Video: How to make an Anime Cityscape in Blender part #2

Hey, what are you doing in the forest cutting grass? Come here. We have a tutorial to finish.
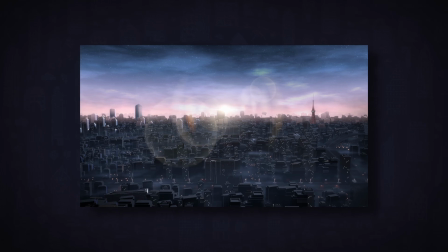9s
We are going to finish the cityscape scene that we started in the previous tutorial. All right, wait, where are you? Oh, there you are. Okay, all right. I'm going to talk a lot in this tutorial, so bear with me. I hope you learned something, and I hope I'm clear enough for you. Let's start. No time for dilly-dally.
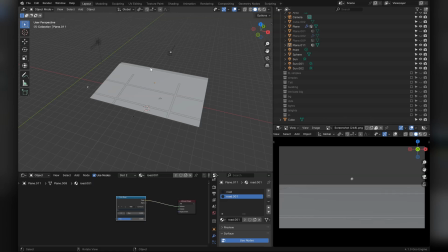26s
Okay, so firstly, the city floor. I'd recommend splitting the floor into different sections by separating the faces you intend to use as roads from the city floor itself.
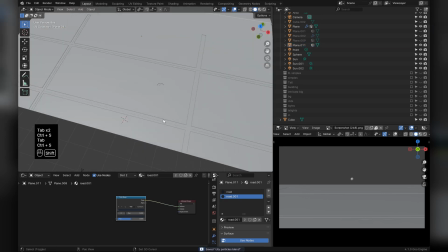37s
The reason you do this is to make the city have more order and look more natural,
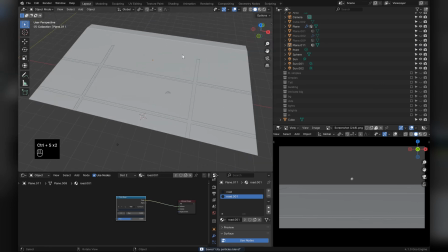42s
because the particle system is just going to spawn buildings all over the place.
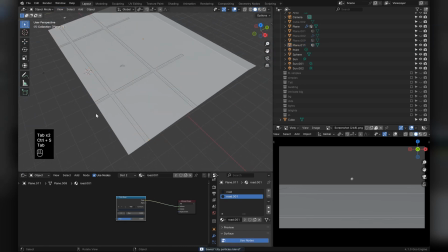47s
As you can see, I separated the roads from the city floor so that the buildings do not spawn on the roads,
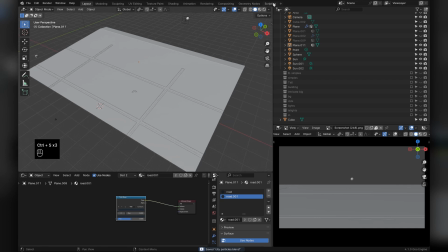53s
and this also makes that there are clear pathways throughout the city now, which is nice.
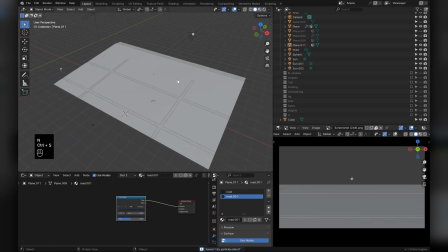58s
The city floor is also very subdivided, because the more faces a plane has,
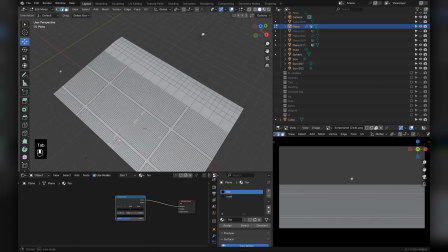64s
the more control your vertex groups will have on the particle systems.
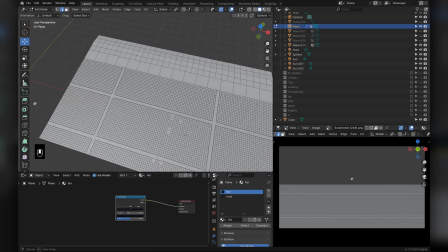68s
If you don't know what a vertex group is, then I recommend you watch the basics of particle systems.
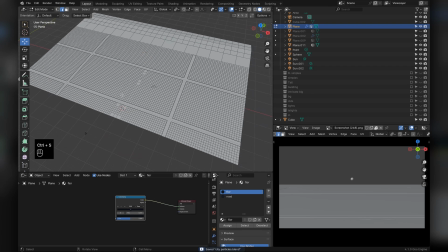73s
I will link, inshallah, a tutorial in the description,
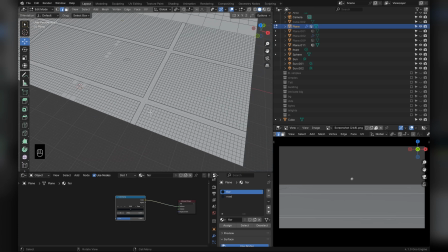77s
because I'm not going to go through much detail with the particle systems, I'll just go through the basics.
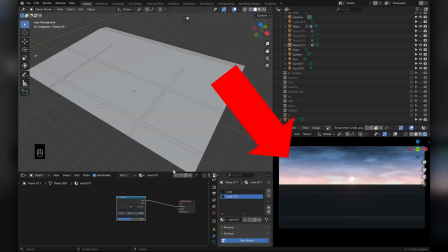84s
Going into the render viewport, you can see the floor shading is super simple.
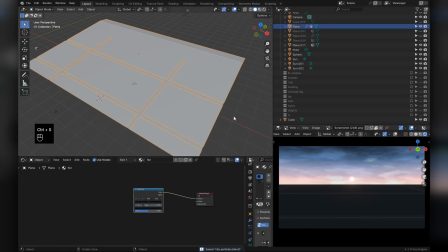89s
It's literally just a solid color. I didn't bother giving it a proper shader because you'll barely see it at the end,
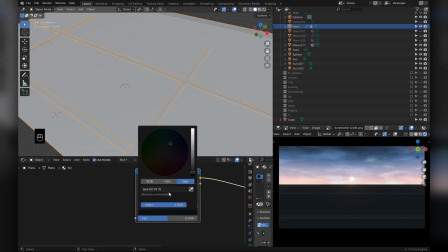96s
and it makes sense to be this dark because many buildings are supposedly casting their shadows on it.
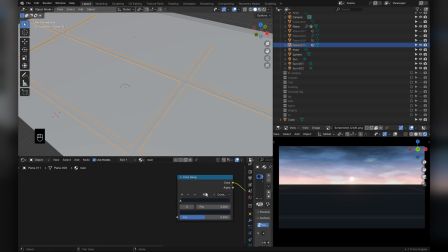101s
So, you know, I just skipped it as a solid color. The road, on the other hand,
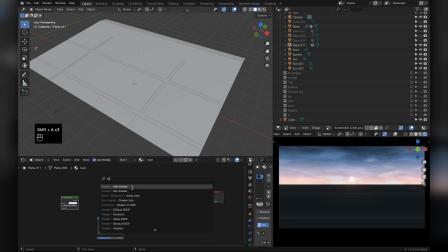106s
its base shader is a little more intricate, with a diffuse shader color dodging the dark blue color.
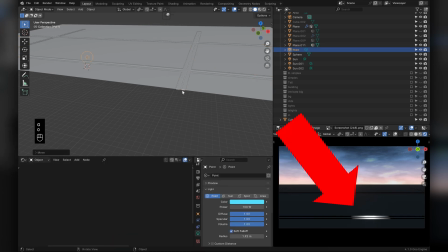113s
This is because I'm going to add streetlights along its sides, and since I have this diffuse shader here now, the lights will have an effect on the road, which adds a little more cool detail to the render.
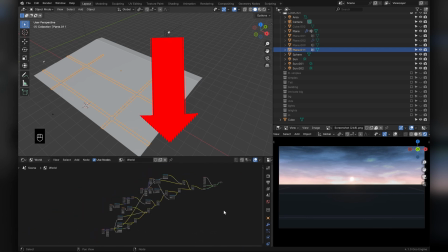125s
Finally, the sky shader deserves an entire tutorial on its own, so I won't go into depth of how I made the sky.
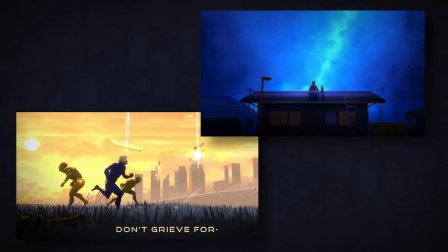133s
If you guys are interested, I have a two-part series on shading anime skies on my Patreon. Link, of course, will be in the description.
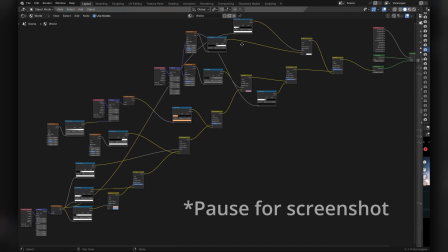142s
But here's the entire shader if anyone is interested, and if anyone wants a tutorial on anime skies, just plop that suggestion in the comments.
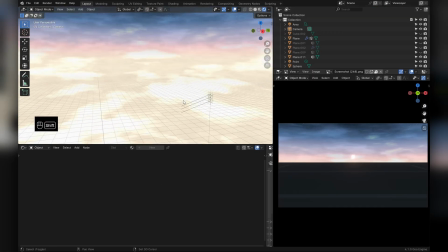149s
Right. Secondly, the lighting. I used the three sun technique I taught in one of my previous YouTube videos, link in the description of course,
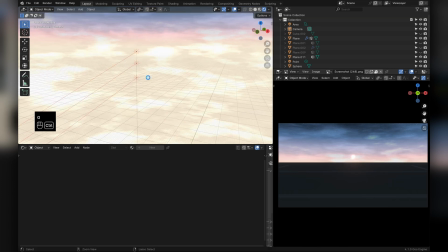158s
but I actually only needed to use one sun since the buildings could not be influenced by their intricate colors.
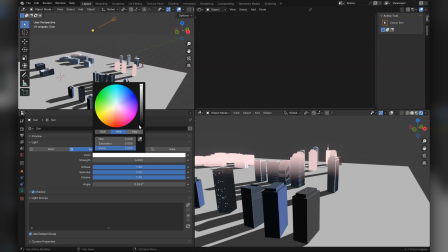164s
If you watched the last tutorial on the cityscape, you'd understand that the shader does not take world colors from the sun,
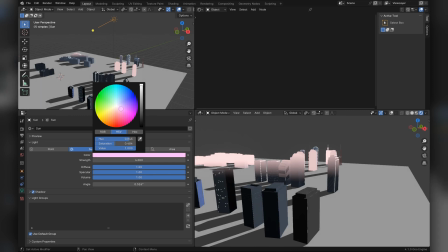171s
rather it adds its own color through color ramps, so yeah, that was my mistake, but I was too lazy to change that. Then I positioned a sphere roughly in the center of the frame, behind my city plane.
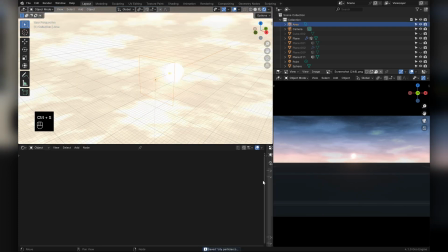183s
I placed an area light then directly in front of the sphere,
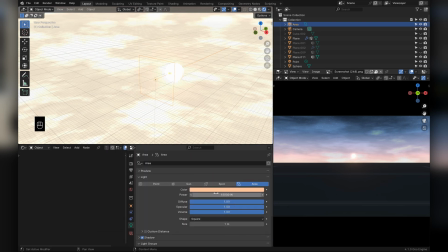187s
and set the strength setting to super high, around a number like 15,000.
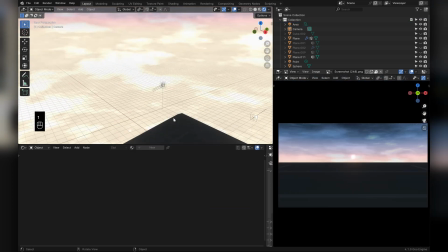193s
I then made sure to rotate the sun in accordance to where this sphere was facing, because then, you know, it'll make more sense of where the light is coming from. You can skip this part if you want, but if you don't want to, welcome. I know we've been talking a lot, so maybe we shall just relax for the next 20 seconds so I can rest my tongue and drink some coffee.
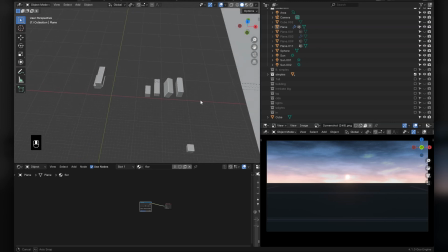237s
Back to the video! Now, the third step is the particle systems themselves.
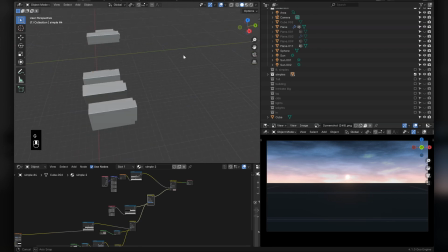243s
All in all, I used 6 particle systems. The first one is the simple building category we made in the previous tutorial.